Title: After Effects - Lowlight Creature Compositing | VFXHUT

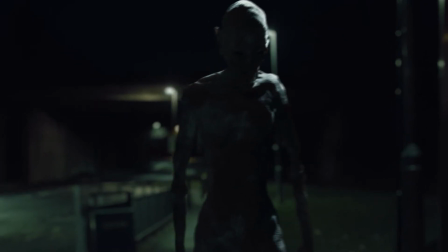[0:09]
Hello everyone, it's Jack from VFXHUT today.
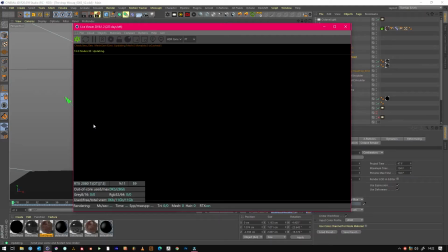[0:11]
So here's a quick video on how to composite a monster into a low light scene. This was my way of doing it.
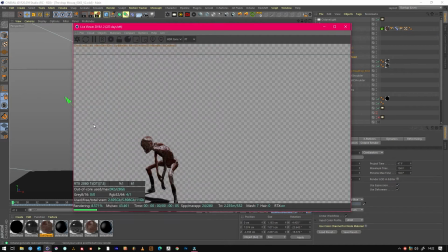[0:20]
It's not the right way of doing it, but it's a really good way of getting all the information and getting all the flexibility in post.
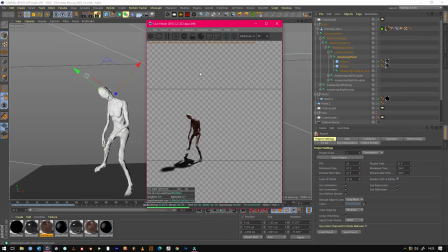[0:27]
So here I've made a Wendigo, and what you can see is it's quite red.
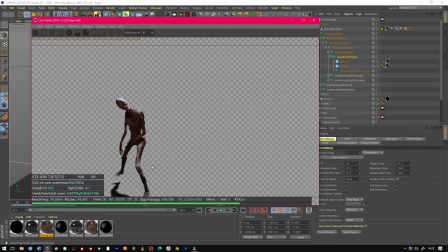[0:34]
So the lighting for the scene is, as you've seen at the beginning, it's quite blue. So what I've done is I've made sure that I've ramped up all the
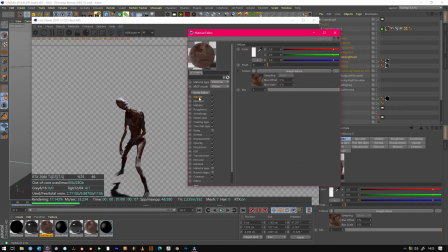[0:46]
subsurface scattering so that it's quite a lot more than you'd want it to be probably,
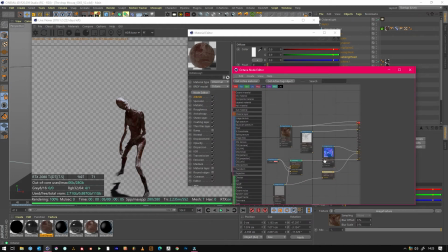[0:52]
and just really boosted the albedo to make it red.
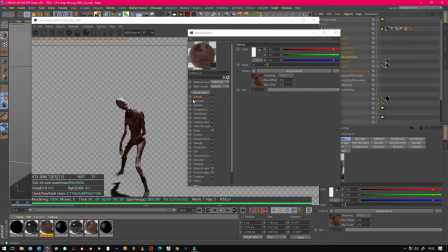[0:58]
It's originally like a grey colour, but it's resulted in looking a bit more red. If you look at it in direct lighting, it looks more like that.
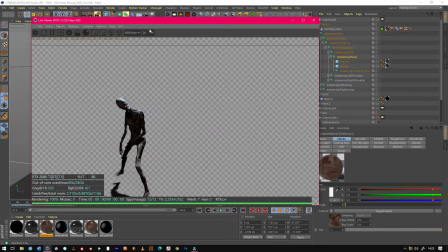[1:09]
So you can kind of see that I've used subsurface scattering to really crank the red out of this model. So I've tracked the camera and we've ended up with a result that looks like this, red.
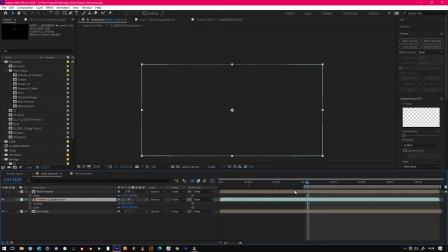[1:26]
So let's just jump into After Effects and show you how I composited. So we didn't use the beginning of the shot because we only needed it for a split second. So this was the shot tracked, and then the model was solved for this scene.
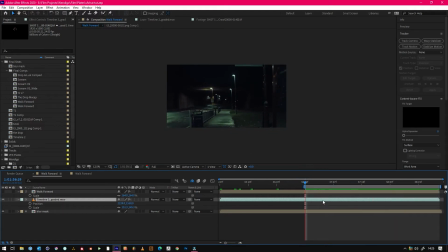[1:43]
The only thing I would note is that I wanted to go for a close up, but I didn't get the plate for it. So I've just punched in, but the original shot was a lot wider. So just go back to that.
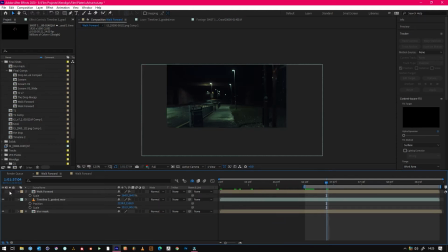[2:00]
So if we just drop in the model, rendered straight out of Octane, it looks gross, looks rubbish. What you will notice is there is a street lamp up here. So all the lighting looks quite accurate, it's just really bright and really red.
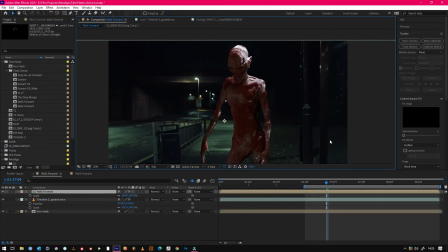[2:19]
So we need to fix that. So this is a slightly different tutorial.
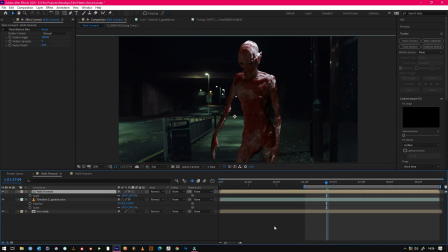[2:25]
All the effects and stuff have been added, so you just go through each one that was added and show you where we got to the final look.
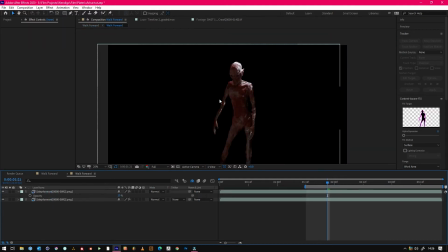[2:33]
So if we just double click in this comp, it was separated so that the motion blur added could be applied on top of all the effects.
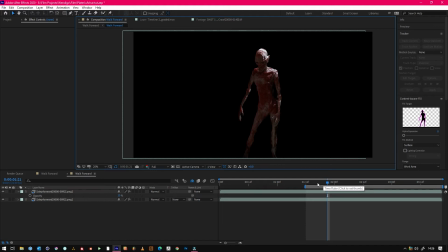[2:41]
That's why it's in a pre-comp, nothing special. So first things first, we put on curves, which was the massive step to getting it looking a lot closer. We did apply all these effects first with the back plate so we can see what's going on,
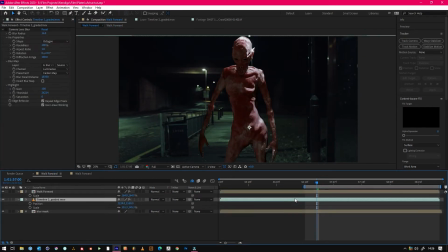[3:00]
but for this example I will just copy it over.
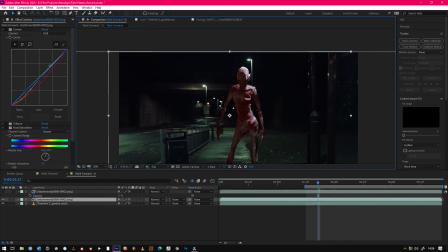[3:09]
So we just applied curves, which was generally pull down some of the shadows so that we hide some of this, and then red wanted it all out.
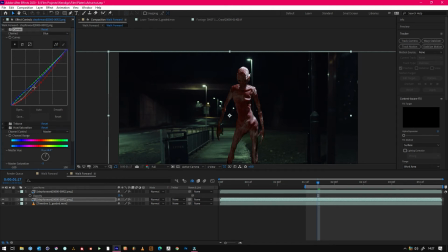[3:22]
Green didn't really affect, and blue we just pushed a bit in the shadows because in these areas you can see a bit of blue in the shadows, and that gives you more of a night look as well.
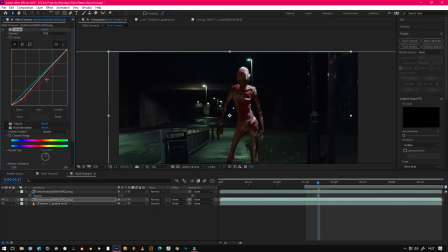[3:35]
So blue is a colour that stands out at night and everything generally looks more desaturated. So we just plonked that on and then we got something that looked like that, which was pretty cool.
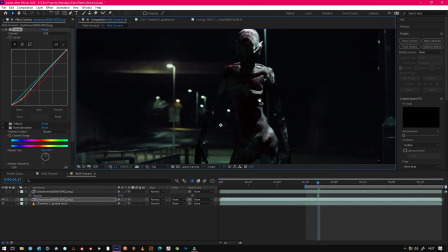[3:53]
At the box looks decent, but there's still a few things to fix. So it doesn't blend in with the footage that was captured.
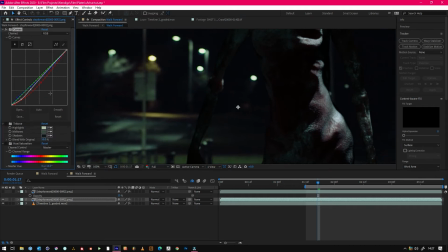[4:04]
So what we did next was we added a tritone and we picked areas from the scene for the highlights,
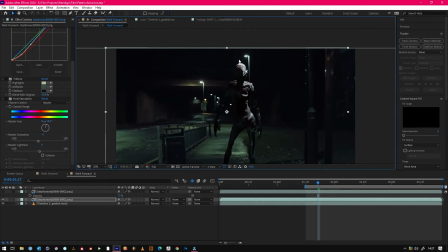[4:10]
midtones and shadows that would help blend in this Wendigo to the scene more, and then just put a slight blend.